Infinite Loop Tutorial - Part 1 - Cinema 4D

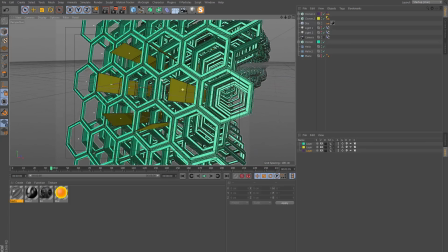So the yellow there is our glass panels and
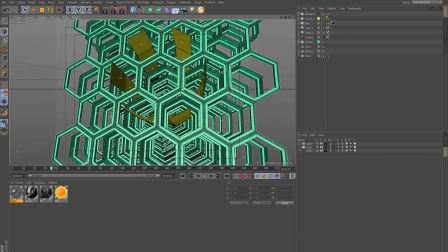they just line up on the inside like that and if I was looking
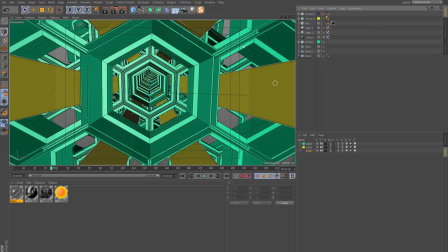through the camera you can see how that looks as the camera flies through
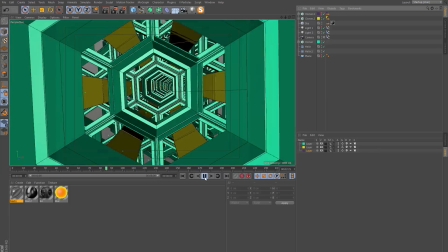and that is just added a lot more visual interest in detail into the scene because now you
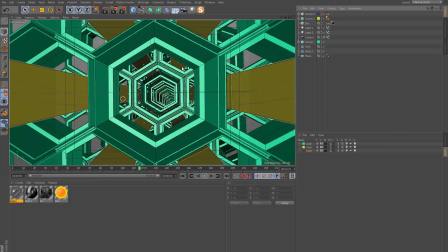have another level of just reflections bouncing around and
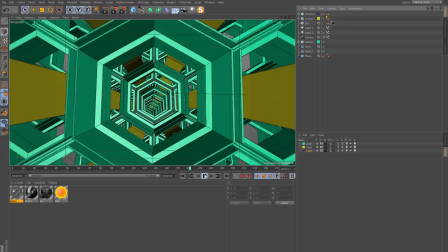also refraction in the scene so that's really cool and
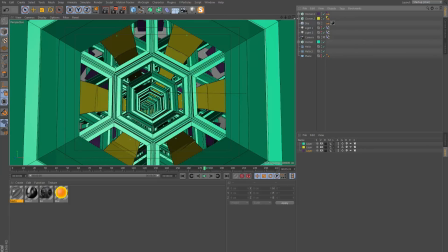then this third cloner it's exactly the same thing except just it has a higher radius, so it's kind of on the outside and you can just see it through some of these gaps here.
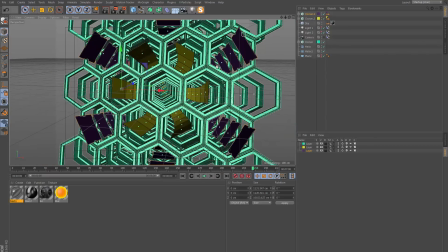So let me jump out and as you can see that's where it is.
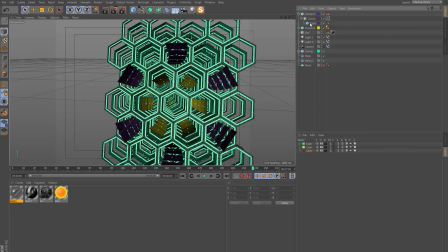It is a different shape of cube, so let me show you those settings. So it's two 150 and 150 instead of two 100 and 200 of the first one but aside from that the setup is the same except the radius of this second clone
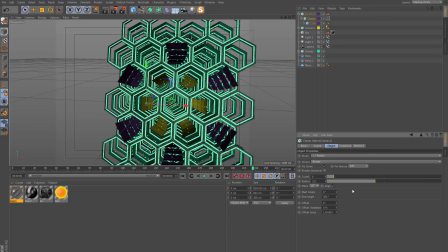instead of being 212 which would look like that it's a double so it's a 424 and we have this and again that just adds another level of detail because you have reflections and reflection bouncing around in the scene.
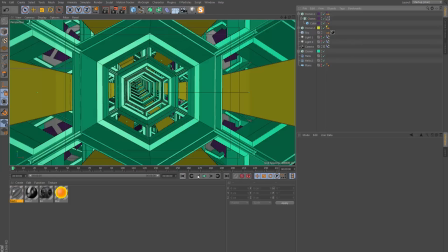Alright, let me jump back in and you
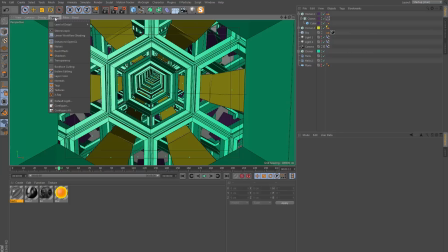know we can stay in this view or we can choose to see our textures again.
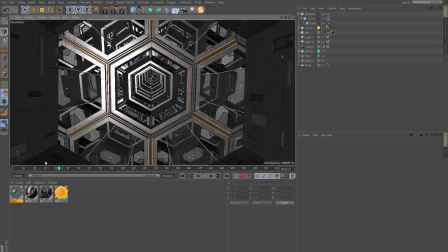It's entirely up to you and I guess that the glass material is worth mentioning.
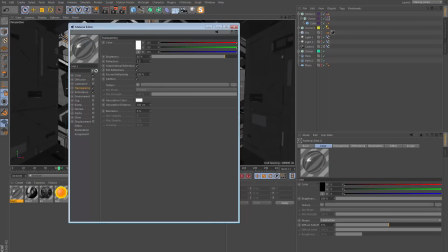Transparency switched on, brightness 85%, the color is set to black and refraction 1.5 which is I think just a simple glass material really and in the reflectance not much else going on so that's it.
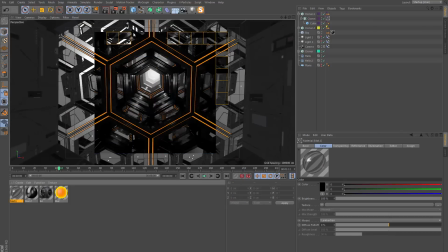And when I render this is what I get. So really really cool.
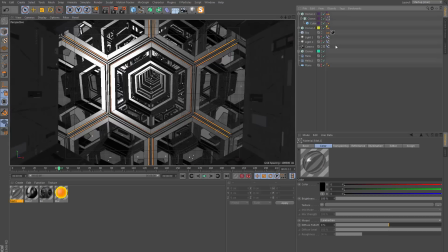I think there's something going on with the sky and glass panels they're interacting which I don't think there should be.
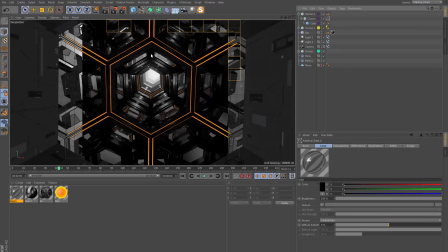If I remember correctly I switched the interaction between those two off in the original example.
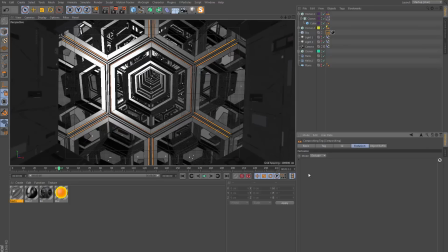So if I go to the sky there is already a compositing tag on this. I'm going to exclude the two glass cloners. So if I do a render,
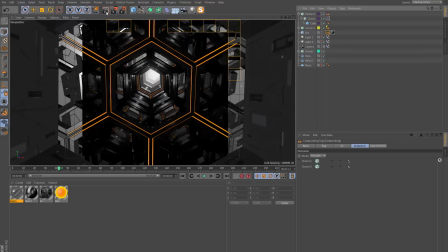the glass is only going to reflect and interact with the geometry but not the sky.
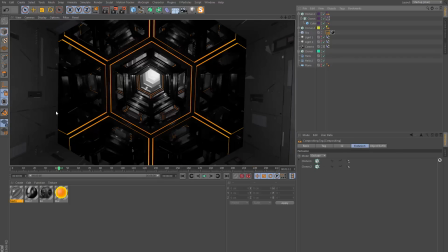So there was some white blocks appearing which are no longer there anymore. So that's great.
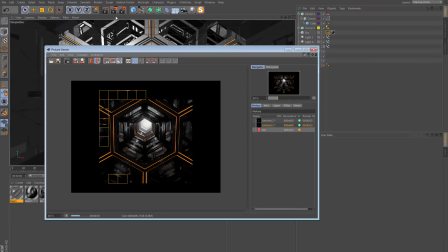Let's render this frame and I think the final major difference between this and the example
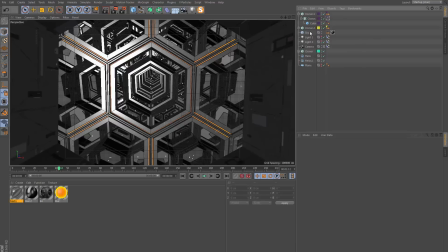was that if I go to the light with the visibility which I guess is the light number two, the falloff in the decay was actually 500 not 100 so
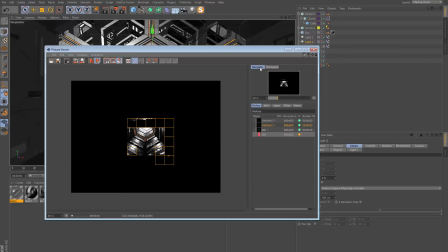a much larger radius on that light and when I hit render you see
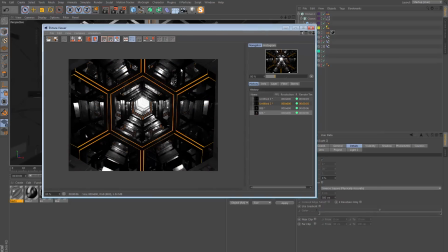the effect of that it's just makes everything brighter and this
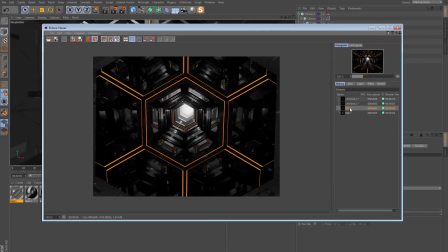is exactly what we want this is before this is after. Alright as far as setting up the scene that's the
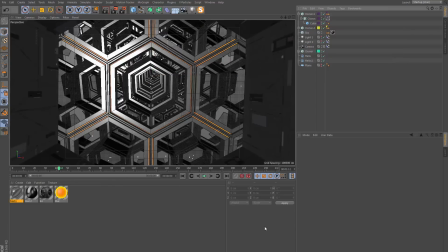difference let me show you another difference which I should point out I
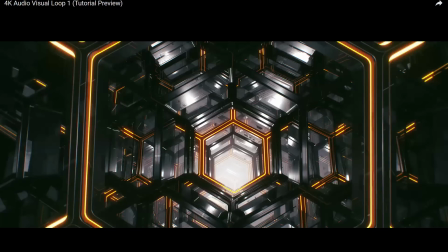have loaded up the example on the YouTube channel and you can see that the hexagons are actually curved.